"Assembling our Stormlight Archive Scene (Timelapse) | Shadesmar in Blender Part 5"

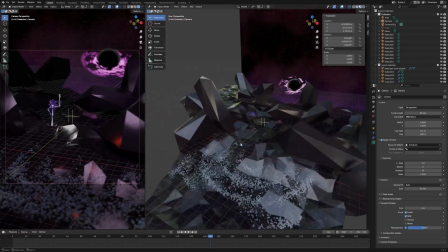(12:08)
Welcome back from the time lapse. I finished up kind of what I wanted to do so far, and so now I have 3 scenes.
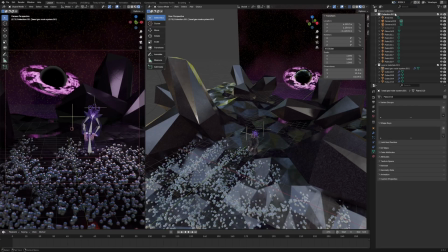(12:14)
So I have scene 1, scene 2, then a pattern close-up.
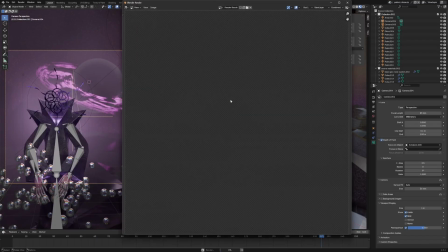(12:19)
And I'm kind of happy with how it all turned out. So let's just talk about everything on the scene so we can talk about how I kind of set it all up.
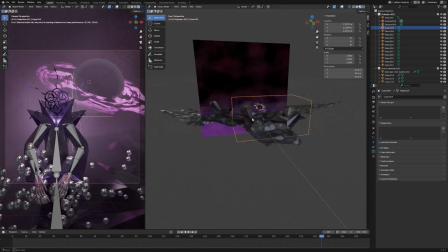(12:27)
There's obviously a lot of tinkering to kind of make it happen. Now that it's all done, let's break down all the elements in the scene to make sure we kind of understand what we have.
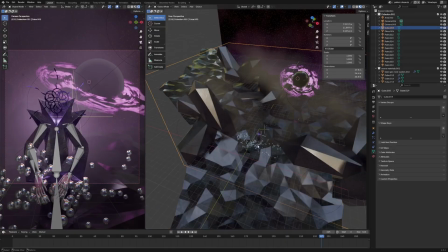(12:35)
So we have a base ground layer. We have the geonode system that we built before with the little spheres to get that sphere effect.
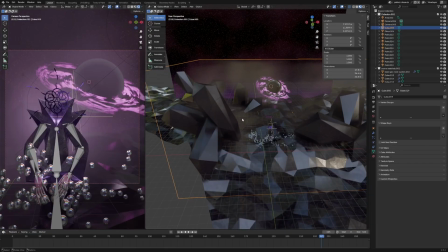(12:41)
We also have this kind of black sun thing and the sky texture. So let's just look at each of them really quick.
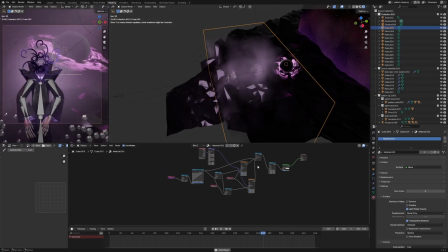(12:50)
So the cloud texture we were able to kind of change over time. So all these things kind of also moving over time as well, which is kind of nice.
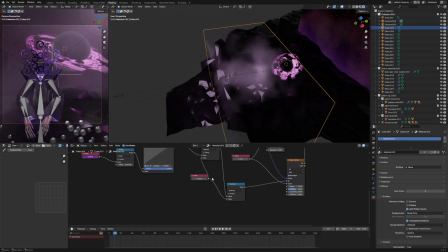(12:58)
So we have this moving with a frame driver and a float curve to then shift between 2 different noise textures to kind of get that clouds looking like they're moving in between 2 different areas. I added in the fog and the clouds because I just hated how everything was textured and looking.
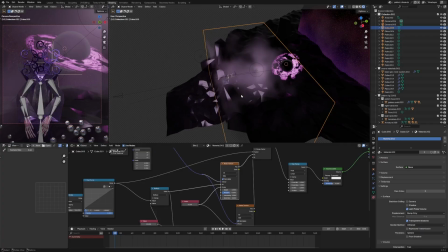(13:14)
It looked just too like CGE. It still does, to be completely honest.
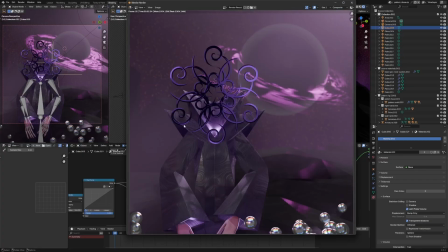(13:20)
I'm not super happy with all the texturing, but at least it feels more kind of weird, and especially like the flat shading I did on the pattern design.
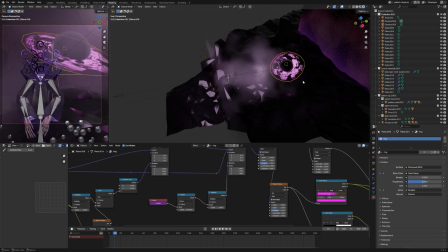(13:29)
That really contrasts nicely, I think. And then I did a similar thing with this ring texture, is I also just did a scene time on the rotation after I mapped it a bunch of times
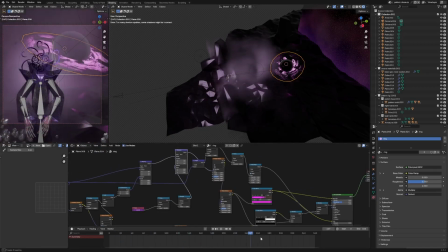(13:40)
to get the spiraling of the texture of the vortex, which feels very spooky ooky, which is nice.
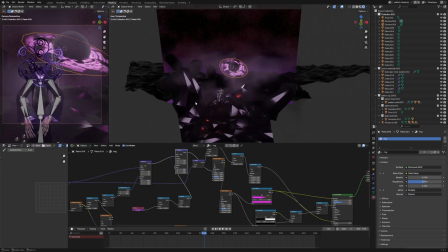(13:47)
And then what else did I do? I did a lot of actually parenting lights onto pattern to make sure he was lit correctly.
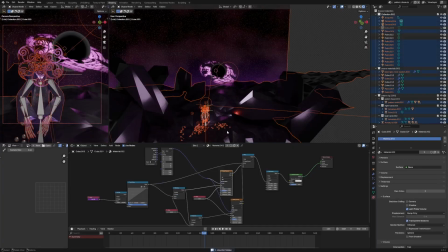(13:54)
So if you see this, let's go into this view.
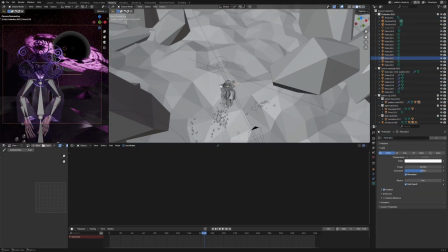(13:58)
We can now see all of these lights I used to light the shader of this.
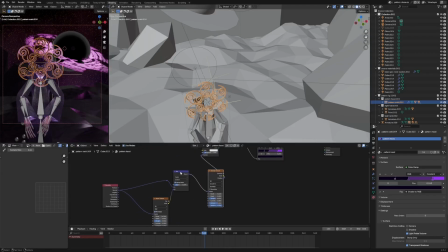(14:05)
So the shader was just a toon shader, really quite straightforward, right? You just took basically a normal map playing with it. So normal maps coming into a mix with the noise texture, putting into a Voronoi, and putting that into the diffuse mapping of that, then shader to RGB with just some clamps to get those kind of fall off areas.
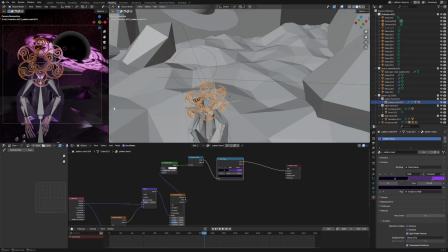(14:24)
That basically makes the texturing of it feel a bit more kind of nuanced.
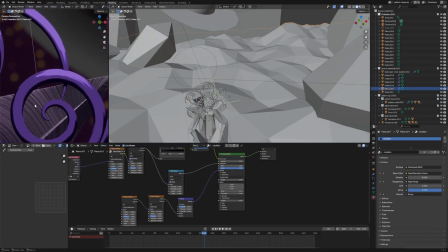(14:29)
So you kind of get that, again, no one's zooming in this close, but that's how you get this, as you see right here, this kind of like painter like strokes version inside the texturing.
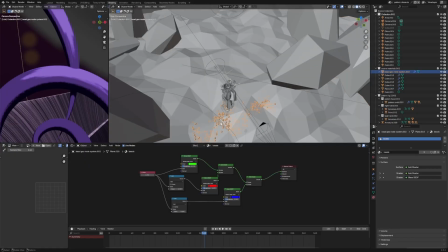(14:40)
Awesome. Also, what I did is I made sure to change this depending on where I was doing it.
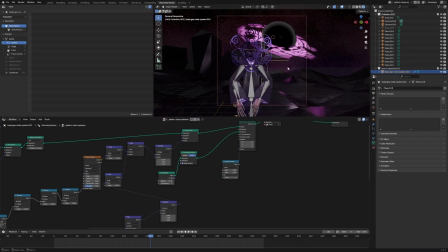(14:44)
So in this scene, I completely cut back almost all of the particles so it would render a lot faster by just adjusting the plane so that way it would adjust the scatter. And it was important to not change the scale so that way the design was still the same, because that way the
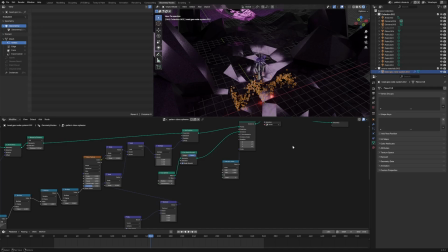(15:02)
ribbon effect of the spheres would move as you would expect. So see here, they're moving like that. And that's the same thing as you'd expect for the other scenes. But what's also nice too is since we have way less particles, I could pump up the
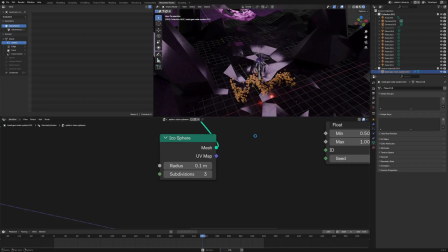(15:17)
subdivision surface on this one to make sure they're a bit more smooth, because this is kind of more of a glamour shot where we're going to be seeing them in the bottom of the render as we
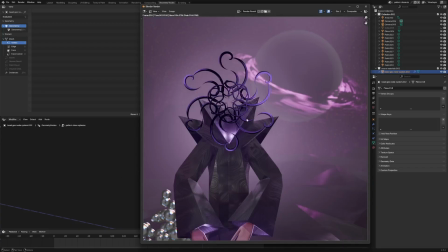(15:24)
see like right here, right? So we want to make sure we have that tighter. Nice.
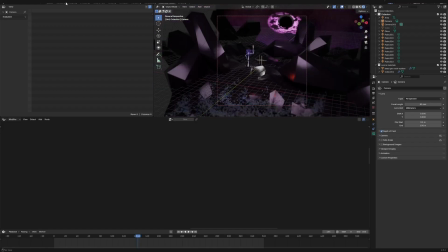(15:29)
So then in this other first scene, it was kind of more of a far away one. So then on this scene, what we were able to do is very similar, same thing.
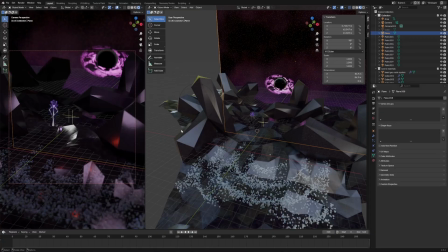(15:37)
We have the same elements. We kind of repositioned the camera. Then I was able to do a little animation on the hand by going into the animation area, doing some NLA editing really quick.
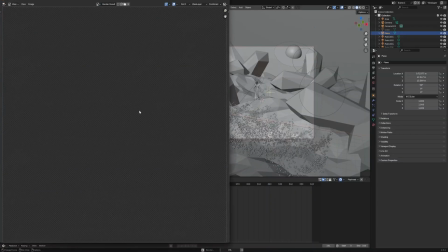(15:49)
And what's nice is this one is a bit more zoomed out, so we had to have more particles, but also less subdivisions, so that way it looked a bit better.
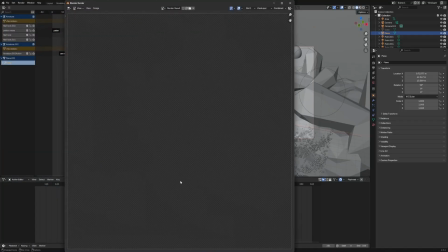(15:57)
And I think the way this effect looked good was by basically hiding it all with fog.
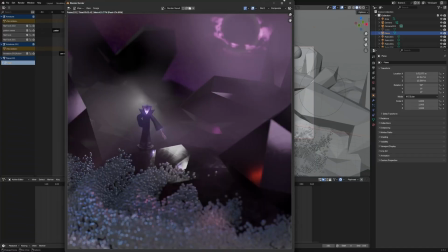(16:02)
So that was kind of the hack I learned. And that was nice.
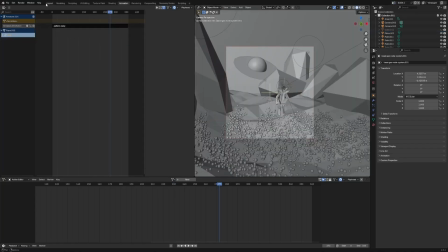(16:07)
And then the last scene we had right here was a bit of a different angle and also a different animation.
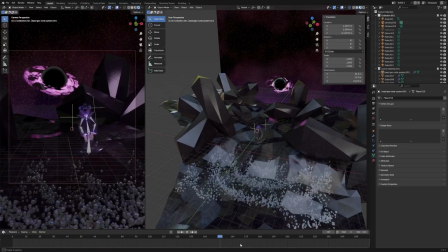(16:12)
So I just, had him go back and forth.